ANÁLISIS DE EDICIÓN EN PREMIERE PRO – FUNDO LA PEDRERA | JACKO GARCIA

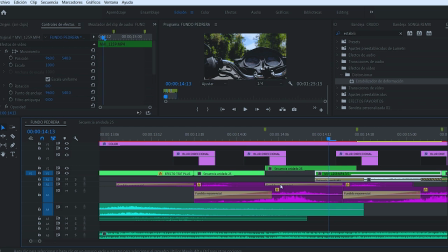anidar y me sale así todo sale en verde acá hay 2,
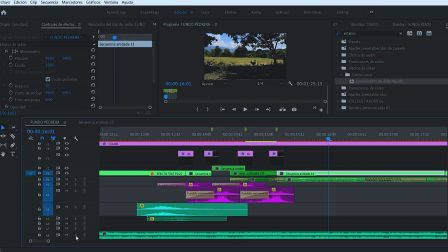3 y al final termino con 4 y agarro el sonido ambiental de esta capa, que lo pueden ver acá
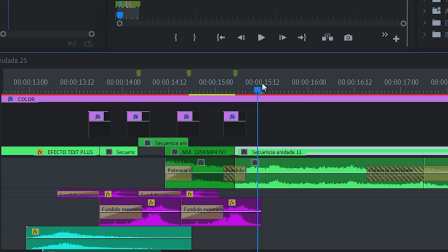uso fundidos de un clip a otro clip,
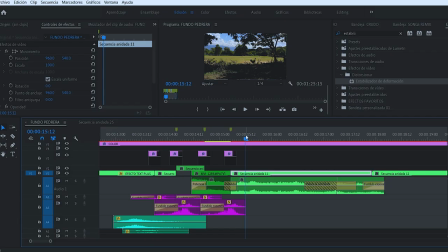así me da una suavidad de un sonido fuerte a un sonido bajo me da una suavidad estándar, comprenden si algo está fuerte, que está elevado y algo está abajo al dar esa transición me crea una suavidad,
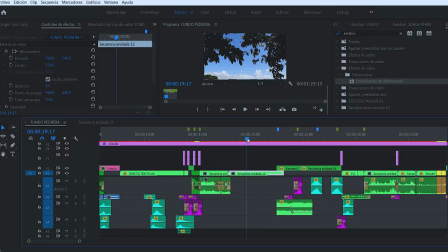vaya que gráficos, me gusta mucho porque hay un golpe hay un belting y justamente la hoja cae en ese golpe, es por eso que lo dejé siempre trabajo con lo que es ritmo, vamos a hablar un poco de ritmo en el tema de la música en cada golpe o en cada subida que tenga el audio de su clip, trato de hacer un corte y así le doy un ritmo a mi vídeo, hay una regla pero ustedes saben que las reglas están hechas para romperse, si ustedes quieren simplemente pueden romperlas y no siempre va a estar en el estándar del golpe puede ser antes o bien después bien para hacer esta velocidad como lo había explicado aún en un tutorial pasado en el botel cap challenge explique que estará por aquí la tarjetilla el cual explique este efecto en el cual cómo pasar de lento a rápido y viceversa en este caso de citar algo rápido es dándole clic,
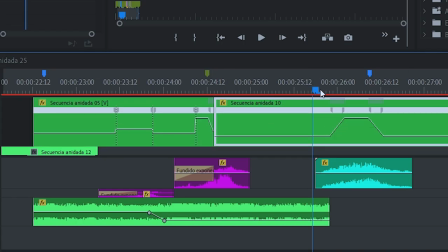razonación de tiempo y activándolo, acá está activado
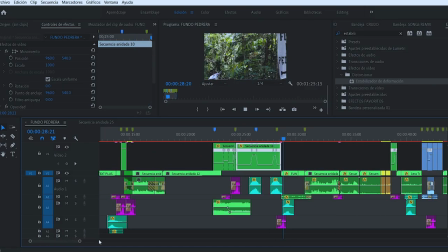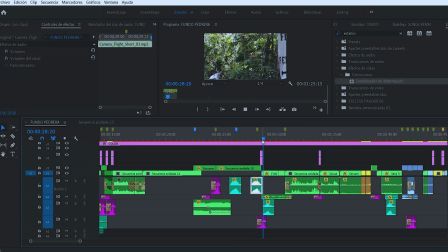Igual vuelve el nuevo blur que hice el nuevo blur
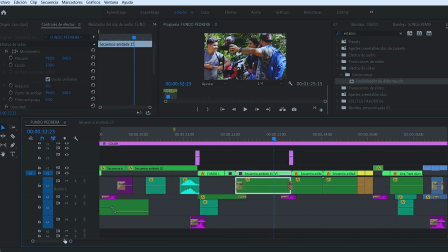Cortes y cortes Acá metí la risa de mi amigo Porque iba bien, ¿eh? Decide usar el sonido ambiental en un clip Y bueno, tampoco es abusar Ni tampoco es menospreciar el audio Ve lo bien que se escucha,
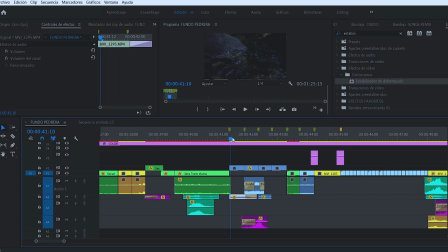que se ve Y que se siente Al momento de usar estos sonidos ambientales
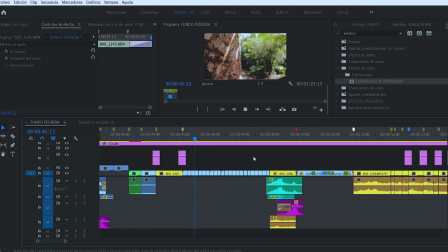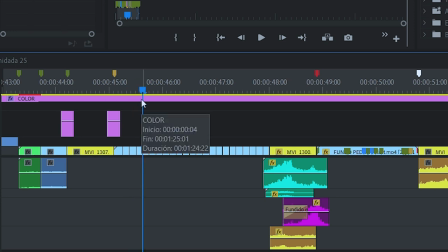Ok, aquí en estos cortes Me meto 3 fotogramas de cada clip Y así da la perspectiva de rapidez ¿Vieron?
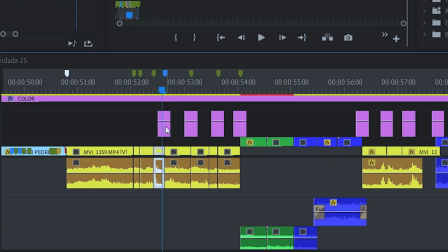¿Ven cuántos clipos de acá? Cortes, cortes Y aquí lo que le metí Lo añadí Aquí fue lo que añadí
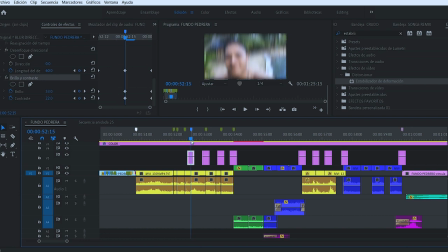Es un brillo y contraste Y así me da un estilo más cool Si ustedes deciden que explique esto más a detalle Lo pueden escribir,
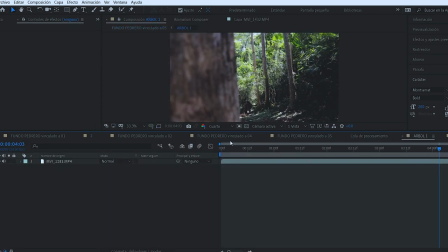no hay ningún problema los comentarios explicaré cada detalle estamos haciendo un análisis de este efecto vamos a ver aquí todos y deslizar todos estos
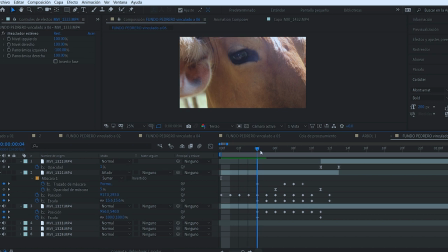un montón de programas no se entró aquí porque hace un segundo y que simplemente decidí aumentar la escala y poner la vaca de fondo y aparecía otra vaca y éste sigue siendo muy bien con los mismos efectos rapidez cortes siempre
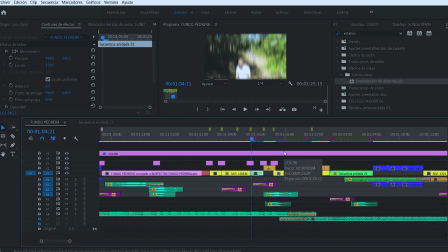juego con lo que es lento rapidez lento rapidez siempre juego con estos estándares bien y seguimos acá con los cortes
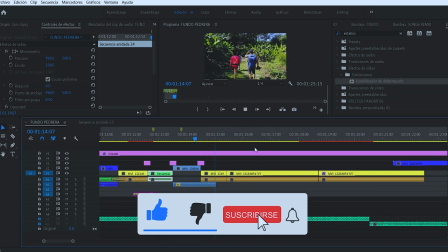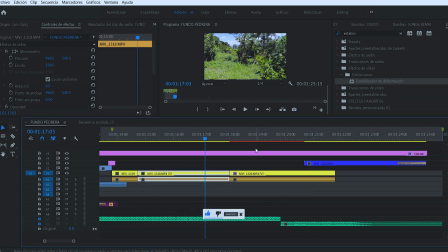Ya cuando la música va alentándose, yo también voy tranquilizándome con los efectos y doy más suavidad en los clips
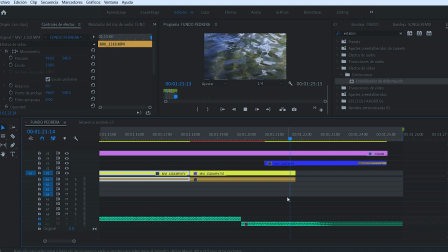Y eso es todo Un dato muy interesante también es que uso bastantes marcadores Los selecciono por colores,
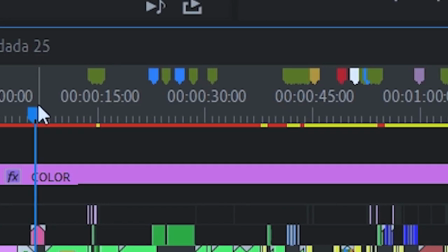algunos muy importantes, otros que necesitan más de mi cuidado Y así voy analizando todos estos estándares ¿Cómo se trae un marcador?